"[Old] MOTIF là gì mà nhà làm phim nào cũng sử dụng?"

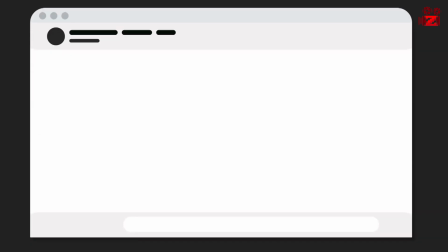0:00 Điện ảnh là một bộ môn mang đầy tính biểu tượng. Nhà làm phim không thường trực tiếp tuyên bố Ê, bộ phim của ta mang ý nghĩa như thế này? Hay là Ê, chi tiết đó mang tác dụng như thế kia? Ngược lại, họ thường gián tiếp nói lên những suy nghĩ của mình thông qua nhiều cổng cụ khác nhau. Các bạn đã bao giờ tự hỏi Vì sao những chi tiết như màu đỏ trong House of Games, quả cam trong The Godfather hay con dao trong The Shining được lặp đi lặp lại trong suốt chiều dài của bộ phim?
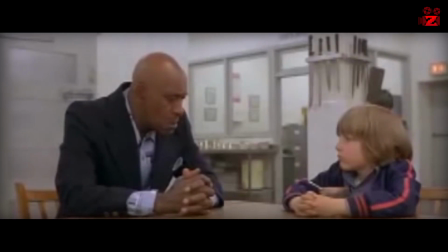0:24 Mà liệu rằng sự lặp đi lặp lại đó mang đến điều gì cho câu chuyện? Bạn đã bao giờ tò mò về ý nghĩa của chúng hay chưa?
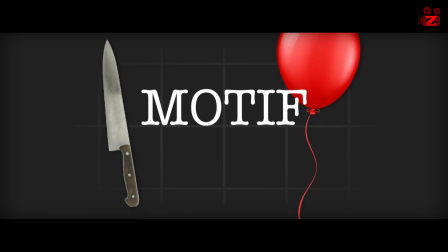0:30 Trong video ngày hôm nay, hãy cùng Gensine tìm hiểu về Motif, một công cụ đắc lực để các nhà làm phim có thể truyền tải những gì họ mong muốn một cách tinh tế nhất.
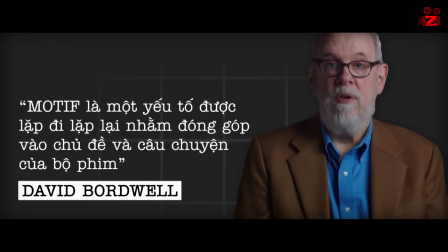0:37 Đầu tiên, chúng ta cần hiểu Motif trong điện ảnh là gì. Nhà phê bình điện ảnh David Baudwell định nghĩa Motif là một yếu tố được đạp đi đạp lại nhằm đóng góp vào chủ đề và câu chuyện của bộ phim.
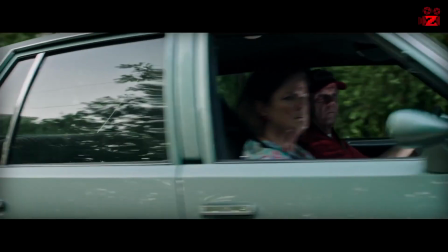0:47 Motif gần như có thể là bất cứ thứ gì. Nó có thể là một đồ vật như quả bóng bay màu đỏ trong ít.
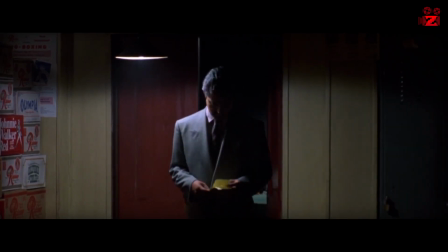0:53 Một màu sắc như trong House of Games. Một âm thanh như trong The Atonement.
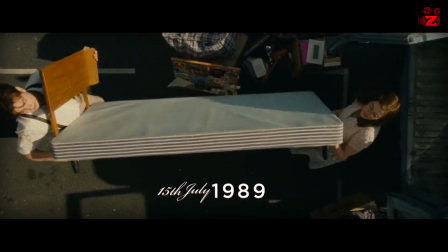1:03 Một yếu tố cốt truyện như trong One Day. Hay thậm chí là một hành động như trong Dead Power Society.
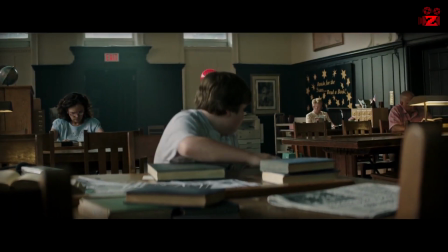1:09 Có những motif mà khán giả có thể dễ dàng nhận thấy khi xem phim như quả bóng bay màu đỏ trong It.
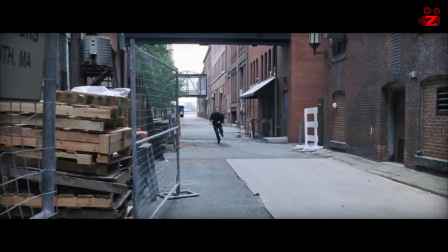1:14 Ngược lại, có những motif dường như lại chìm vào câu chuyện và khán giả chỉ có thể phát hiện khi thực sự tình ý như dấu ích trong The Depart.
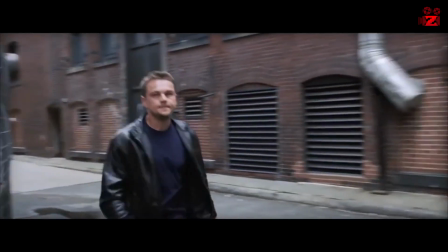1:21 Thường thì nhà làm phim không lặp lại bất kỳ một yếu tố để cho vui. Họ làm vậy với một mục đích nào đó.
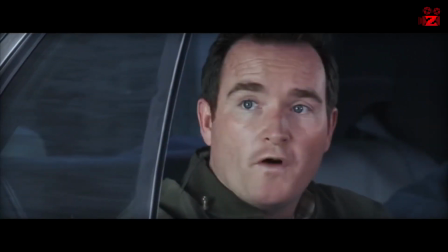1:26 Như đã đề cập ở trên, thì thông qua sự lặp lại, Motive sẽ đóng góp vào chủ đề và câu chuyện của bộ phim.
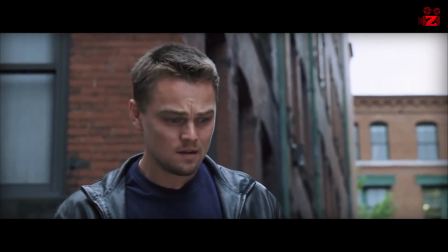1:32 Để biết nó đóng góp như thế nào thì hãy cùng đến với một vài ví dụ. Lưu ý, toàn bộ phần dưới đây sẽ tiết lộ nhiều chi tiết quan trọng trong những bộ phim như Inception,
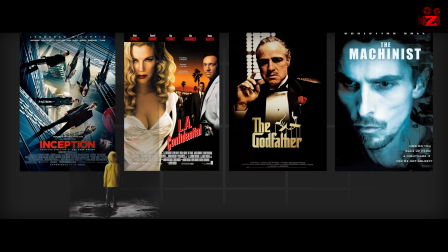1:40 No Way Confidential, The Godfather, The Machinist, It, Fonday hay Black Swan. Nên là...
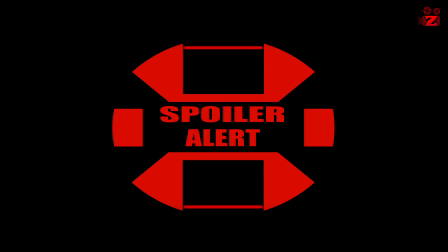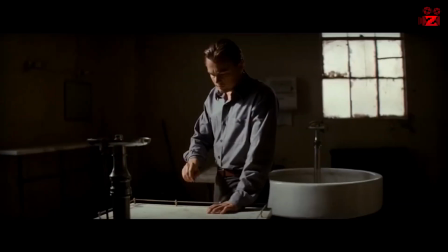1:51 Đầu tiên là trong siêu phẩm khoa học viễn tưởng Inception với Motive Totem. Đây là công cụ được các nhân vật trong phim sử dụng để phân biệt được thực tại và giấc mơ.
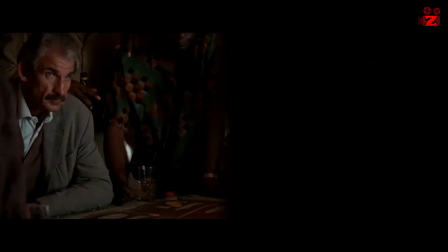1:58 Như với Dom Cobb là con quay, với Arthur là con xúc sắc Hay với Eames là con chip poker Tự xuất hiện dài giác của Totem trong
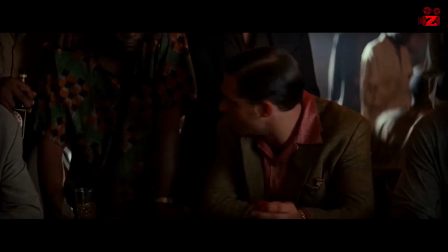2:05 suốt chiều dài của Inception gợi nhất cho người xem Về một trong những chủ đề chính của bộ phim Đó là hiện thực và mộng tưởng
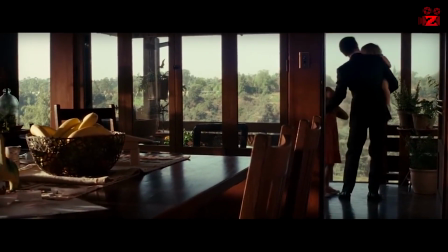2:11 Inception kết thúc khi con quay của Dom vẫn đang quay Điều này làm cho họ không khỏi suy nghĩ Dòng rốt cuộc thì Dom
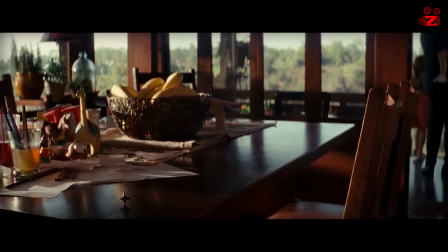2:17 đã trở về với hiện thực hay chưa Hay anh vẫn đang kẻ trong 4 tầng của giấc mơ Bọn mình thì nghĩ điều này cũng không còn quá quan
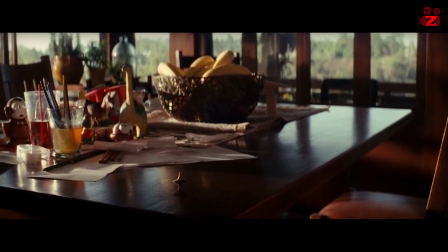2:23 trọng Bởi Dom đã ở bên điều mà anh quan trọng hơn tất thầy Đó là gia đình Nếu như Totem trong Inception là công cụ
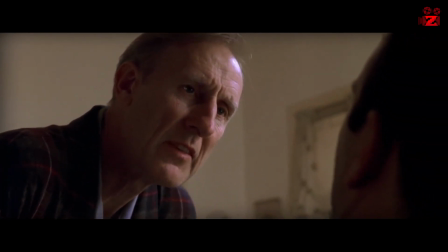2:29 để nhà làm phim gợi nhắc khán giả về chủ đề của bộ phim thì câu thoại nổi tiếng Rollo Tomasi trong Airway Confidential lại được họ lựa chọn
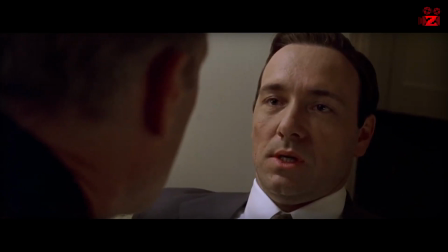2:35 để dẫn dắt và gián tiếp thông báo người xem kẻ thù ác đã đứng sau tất cả mọi sự suy đổi tại Los Angeles. Nếu như nhà làm phim không sử dụng câu thoại Rollo Tomasi mà lựa chọn thông báo kẻ thù ác qua một cách
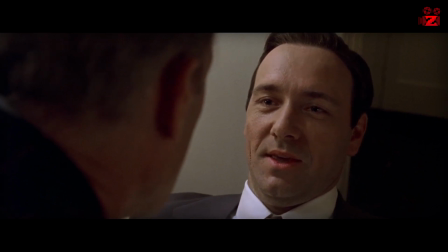2:50 khác thì khả năng là sự căng thẳng cũng như bất ngờ của phân cảnh quan trọng nhất của bộ phim sẽ bị giảm đi ít nhiều.
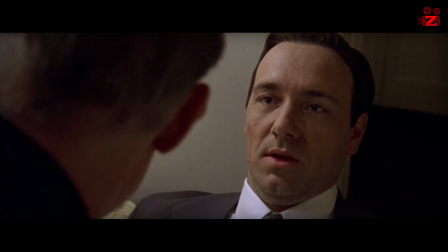2:55 Nhà làm phim có thể tùy biến thêm thắt Hoặc thậm chí là đảo ngược cầm dụng hay ý nghĩa của yếu tố được chọn là motif Nhằm tạo ra sự mới
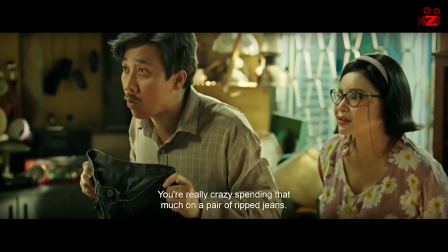3:01 lạ cho người xem Lấy ví dụ trong tác phẩm The Godfather Không phải The Godfather này Với motif quả cam Thứ đã
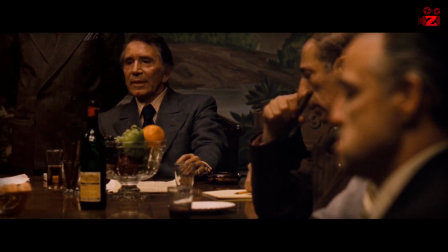3:07 báo trước cho cái chết không ít nhân vật trong phim Rõ ràng, theo tìm hiểu của bọn mình Thì quả cam hay màu cam Ban đầu vốn không liên quan gì đến cái chết cả Thậm chí,
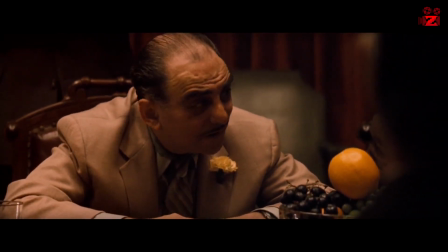3:16 nó còn đại diện cho sự ấm áp hay năng lượng tích cực Thế nhưng, đạo diễn lừng danh Francis Fox Coppola lại biến quả cam như là một sứ giả của thần chết.
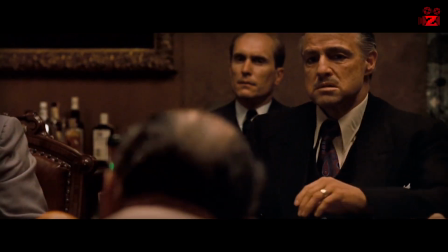3:24 Điều này cũng đã truyền cảm hứng cho rất nhiều nhà làm phim sau này, khi họ cũng sử dụng quả cam để báo trước điều chẳng lành trong các tác phẩm.
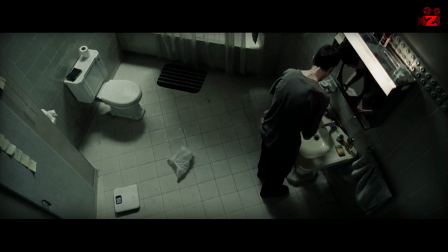3:30 Ngược lại, cũng có không ít đạo diễn giữ nguyên công dụng hoặc ý nghĩa của yếu tố được chọn là motif. Ví dụ như trong The Machines, motif thuốc tẩy được lặp đi lặp lại nhiều lần,
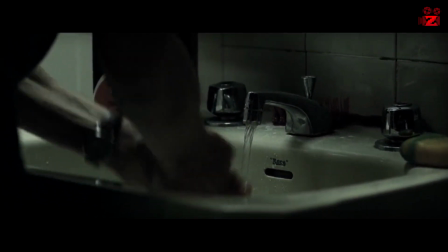3:39 nhập nhấn mạnh sự mặc cảm tội lỗi của nhân vật chính Trevor Resnick và mong muốn rửa sạch đi hết những thảm cốc mà anh ta gây ra.
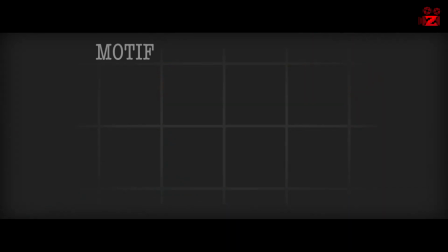3:45 Đến đây, nhiều người chắc hẳn sẽ thắc mắc rằng Motif khác gì với symbol hay biểu tượng trong điện ảnh?